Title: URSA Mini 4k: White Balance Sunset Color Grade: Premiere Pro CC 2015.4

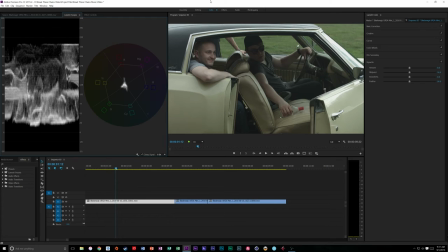0:02 Hey what is up guys my name is Cameron Gallagher sorry it's been so long since I've made another video because I just upgraded my graphics card to the GTX 1070 so that means that I can do a little bit better screen recording while I'm doing color grading and things like that especially when
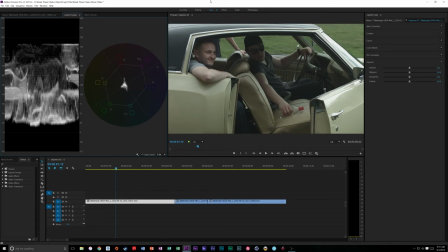0:18 we get on some URSA mini 4K footage like we're going to do today so let's get into it.
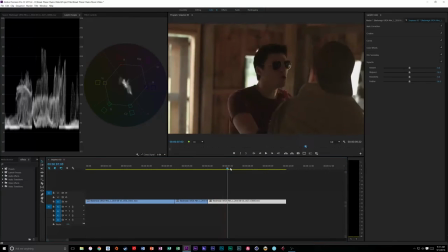0:26 so basically um i shot this for a music video these are three separate shots that are slow motion um if you don't know the ursa mini 4k does
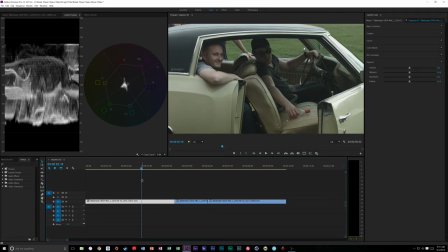0:34 60 frames per second now in 4k which is awesome um generally speaking i don't need more than 60 frames a second slow motion if i do need 120 i can always jump up um to 1080p and just shoot some but anyway we shot this story uh part to this music video in 60 frames a second
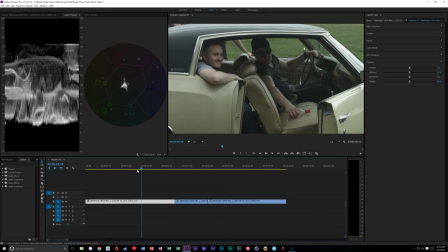0:51 on the uh ursa mini in pro res i believe we're in pro res lt or pro res 422 i can't remember but they're pretty close so what i'm gonna do is i'm kind of gonna show you some different tricks and uh and some different things i i did to
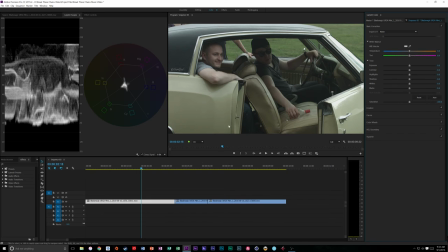1:07 grade these so let's uh let's jump right into it all right so this first clip is of these guys and they're uh well they're waiting this isn't the actual shot but basically they're waving him in trying to convince him to jump in this awesome 1970 Monte Carlo so the thing is
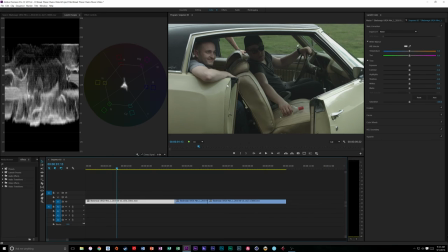1:23 we wanted to give the story um the story in the music video a very nice warm look um you know it's supposed to kind of happen like at sunset it's just like party that's happening at night the problem is this was midday it was cloudy out it was kind of nasty so we
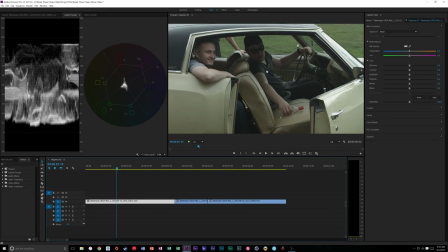1:39 had this like really gray and just kind of you know boring look but the thing is I want to go in and make this stylized you know sunset kind of look so let's kind of let's jump in let's see what we can do so I could if I want to go to input lot I could go
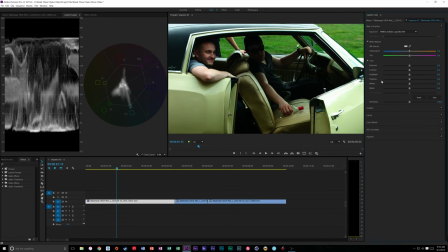1:54 from you know like an Amira to like a rec 709 but I don't want to do that because I'm gonna I'm gonna do these
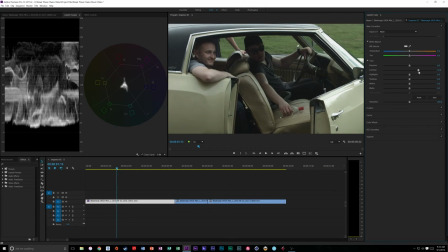2:01 from scratch so what I'm gonna do is let's uh let's bring this contrast up just a tad but I kind of like having that detail there in the shadows let's bring our blacks we're gonna bring our blacks down we're gonna bring actually our shadows up just a touch.
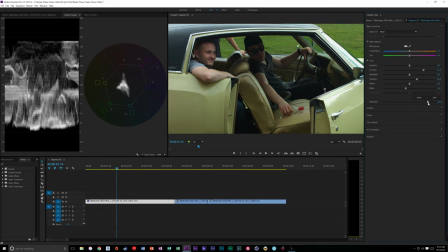2:18 We're going to bring our saturation all the way up just to see what that looks like for now. That's probably a little much. Probably going to go somewhere around 167 or so. That looks pretty nice. Our exposure is pretty good. Now, let me show you a cool trick. So in this shot, I know this was clipped right here. So theoretically, I could consider that a white balance.
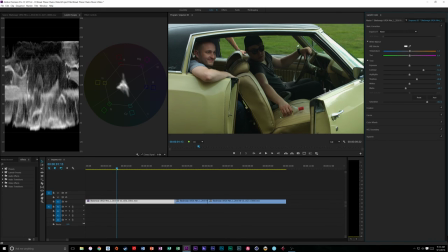2:37 But again, it was already set in camera. The thing is, this is a cool trick I like to use. Sometimes I use the white balance to manipulate what it looks like during the time of day. Reason being is during the golden hour when the sun sets, the sun's light is not 5600 Kelvin anymore. It becomes a little more warm.
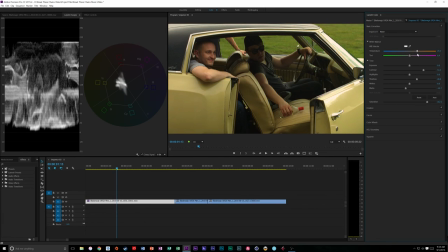2:57 So what I could do is I could move the white balance slider a little bit more towards our yellow over here. So about 30. And this gives us this more, you know, this was around sunset kind of look. which to me is great because it still looks very natural
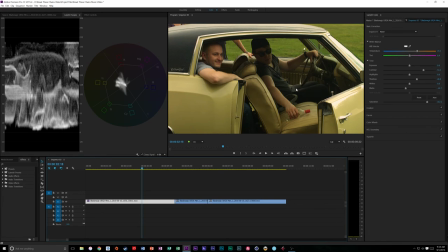3:13 yet we're not having to push it into grade later if we want to grade stuff later on so I like that let's go down our creative tab we're not going to do anything in our creative tab curves I kind of want to bring down that green a little bit and bring up this yellow this Monte Carlo so
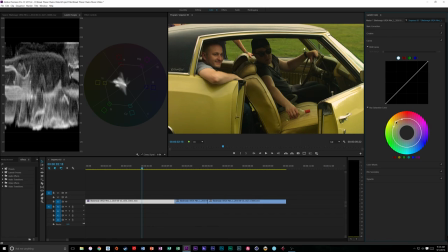3:31 let's grab that area there that that yellows in and something like that and then let's grab that green so all we got to do is just make two points you can pull them down just so see what that did is if I turn this off we
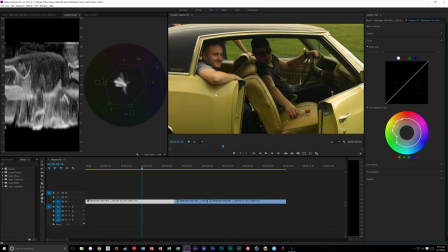3:49 kind of pulled that green down the back ever so slightly and we kind of brought up this this you know creamy yellow color and again all you do is use the hue saturation curve and just make some points This is great for adding, you know, specific shades and, you know, at specific shots.
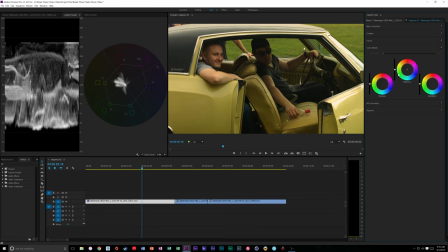4:06 Color wheels really don't want to do too much.
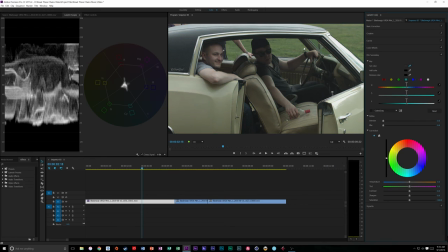4:10 Let's check their skin tone in the HSL Secondary. So I'm going to grab our guitar skin tone here. That's pretty good, actually. So we're going to blur that just a touch.
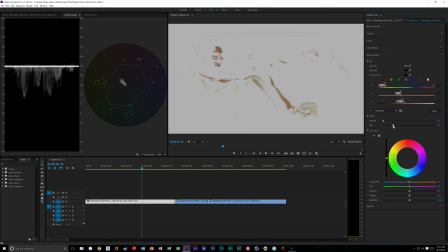4:25 Now, if you look at our vectorscope over here, if I let go, it'll grab everything. so I'm going to hold on to this. If we look at our vectorscope over to the left, we can see that we're pretty much on the right skin tone.
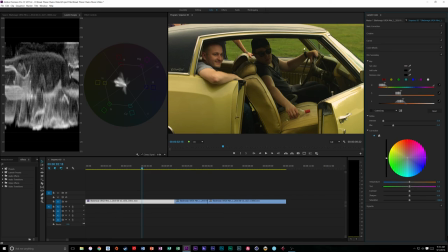4:36 Maybe bring it a hint towards reds a little bit.
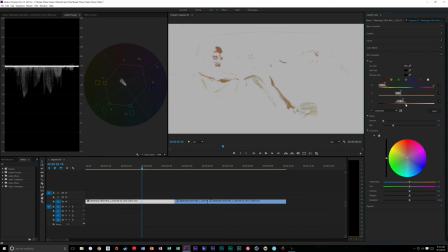4:42 And that seems to bring it over just a
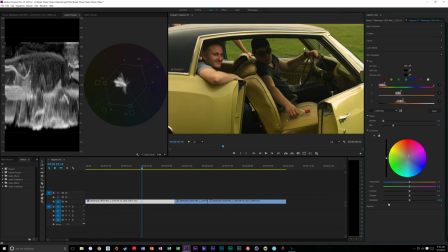4:50 smidge closer to the right skin tone. And again, we still have that nice warm look overall. And on this, this has a very stylized look, so I kind of like to add a little bit of a vignette.
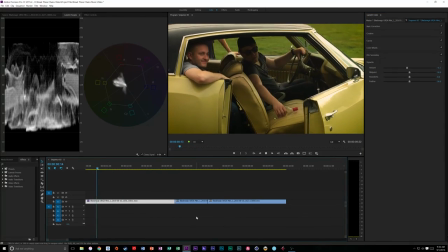4:59 Nothing too much. But I think that looks pretty cool so if we go through looks like we're kind of at sunset if i wanted to i could even push that
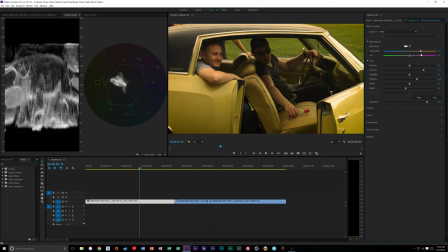5:06 further but i don't really i mean i don't know that's not bad looking that looks kind of cool so something around there that looks pretty cool that again looks like we're at sunset i might drop the saturation overall just a touch yeah i like that about 150 that looks nice so as you can see if we
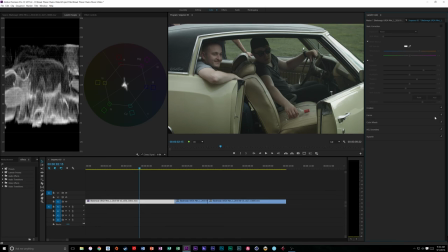5:23 turn our basic correction off that did a massive chunk and then uh yeah so that cool alright so let's jump on another
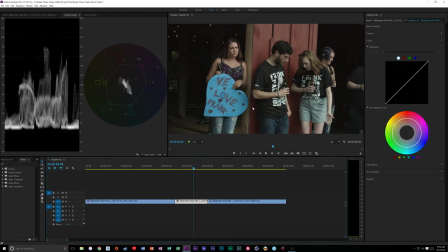5:32 clip and see what we can do so you have this clip which is a fan here now this music videos for Frank Palangi he's a local artist in my area awesome musician so go check out his music the music video will be up on his Vivo channel very soon alright so this is
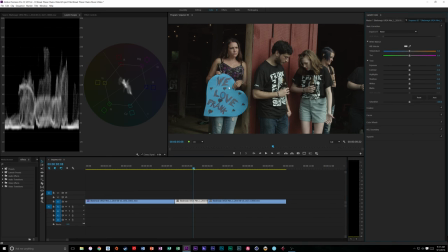5:48 a pretty cool shot but again same thing we want to have that sunset sort of look and we kind of want to highlight everyone make sure their skin tones on and make sure it sort of matches this look here. So let's drag that. So to me, that looks pretty good. We get nice and warm.
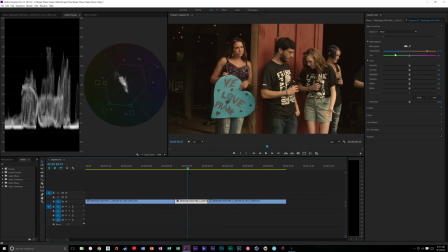6:07 Again, that sun's coming down and it basically would be facing them in theory. It's kind of cool. We can fake that. Let's bring the contrast up just a touch. Bring the shadows up. Then those blacks, drop them down there. That looks pretty nice. And then this one's already pretty saturated.
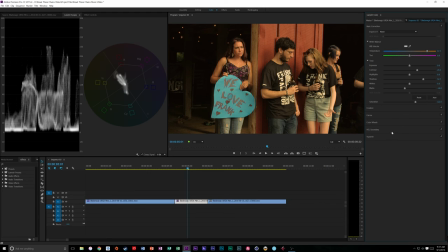6:24 So I don't want to saturate that too much. I like about 122 there looks pretty good let's go into the curves and I kind of want to bring or you know let's actually let's do with the qualifier let's change that red and let's see if we
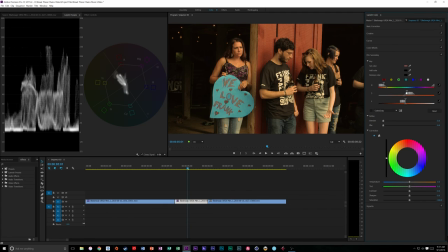6:41 can mess with that red color we're gonna grab these we're gonna widen them out a
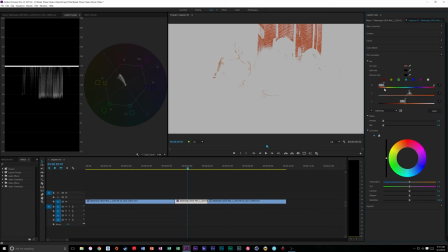6:47 little bit just so we can try try to get just that red blur
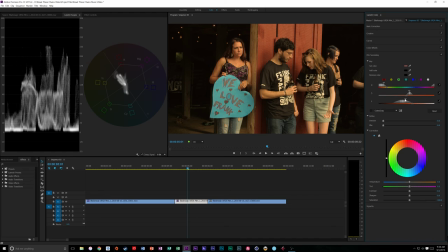that just a touch and I kind of want to really make that a strong deep red I don't think it's a mess of their skin a little bit yeah
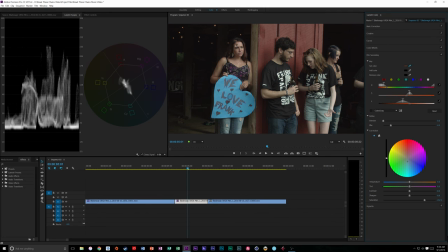7:11 you know what all right let's not do that let's set the key color to their skin because we want to make sure their skin tone is right so we have just about our skin there so
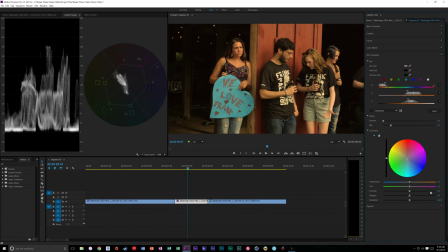7:26 let's turn that saturation back to 100% because that looks a little ridiculous now and let's see where they're at on that wheel all right so they're a little orange here so we might bring them just a touch this way and that seems to look
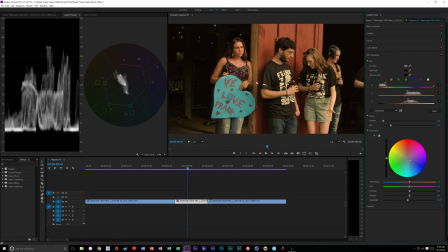7:42 pretty natural maybe even desaturate their skin just a touch I think it looks a little nicer it makes the sign pop and that would be cool actually you know what let's do that let's make this sign pop see I get a little sidetracked sometimes but so let's make this blue really pop out
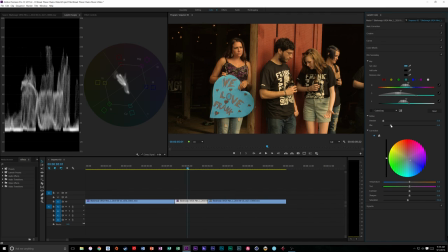7:59 let's Let's make sure we got all that, let's blur that. Let's bring that saturation way up. Yeah, see, that's pretty cool. So now we're really, so now our, you know, our eyes,
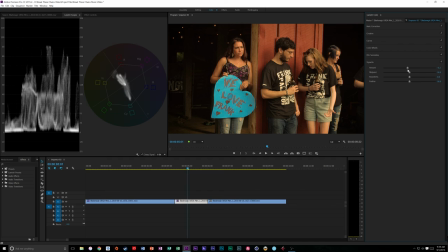8:13 and this is kind of the fun of grading and doing color correction, is we can sort of dive in and see what looks better.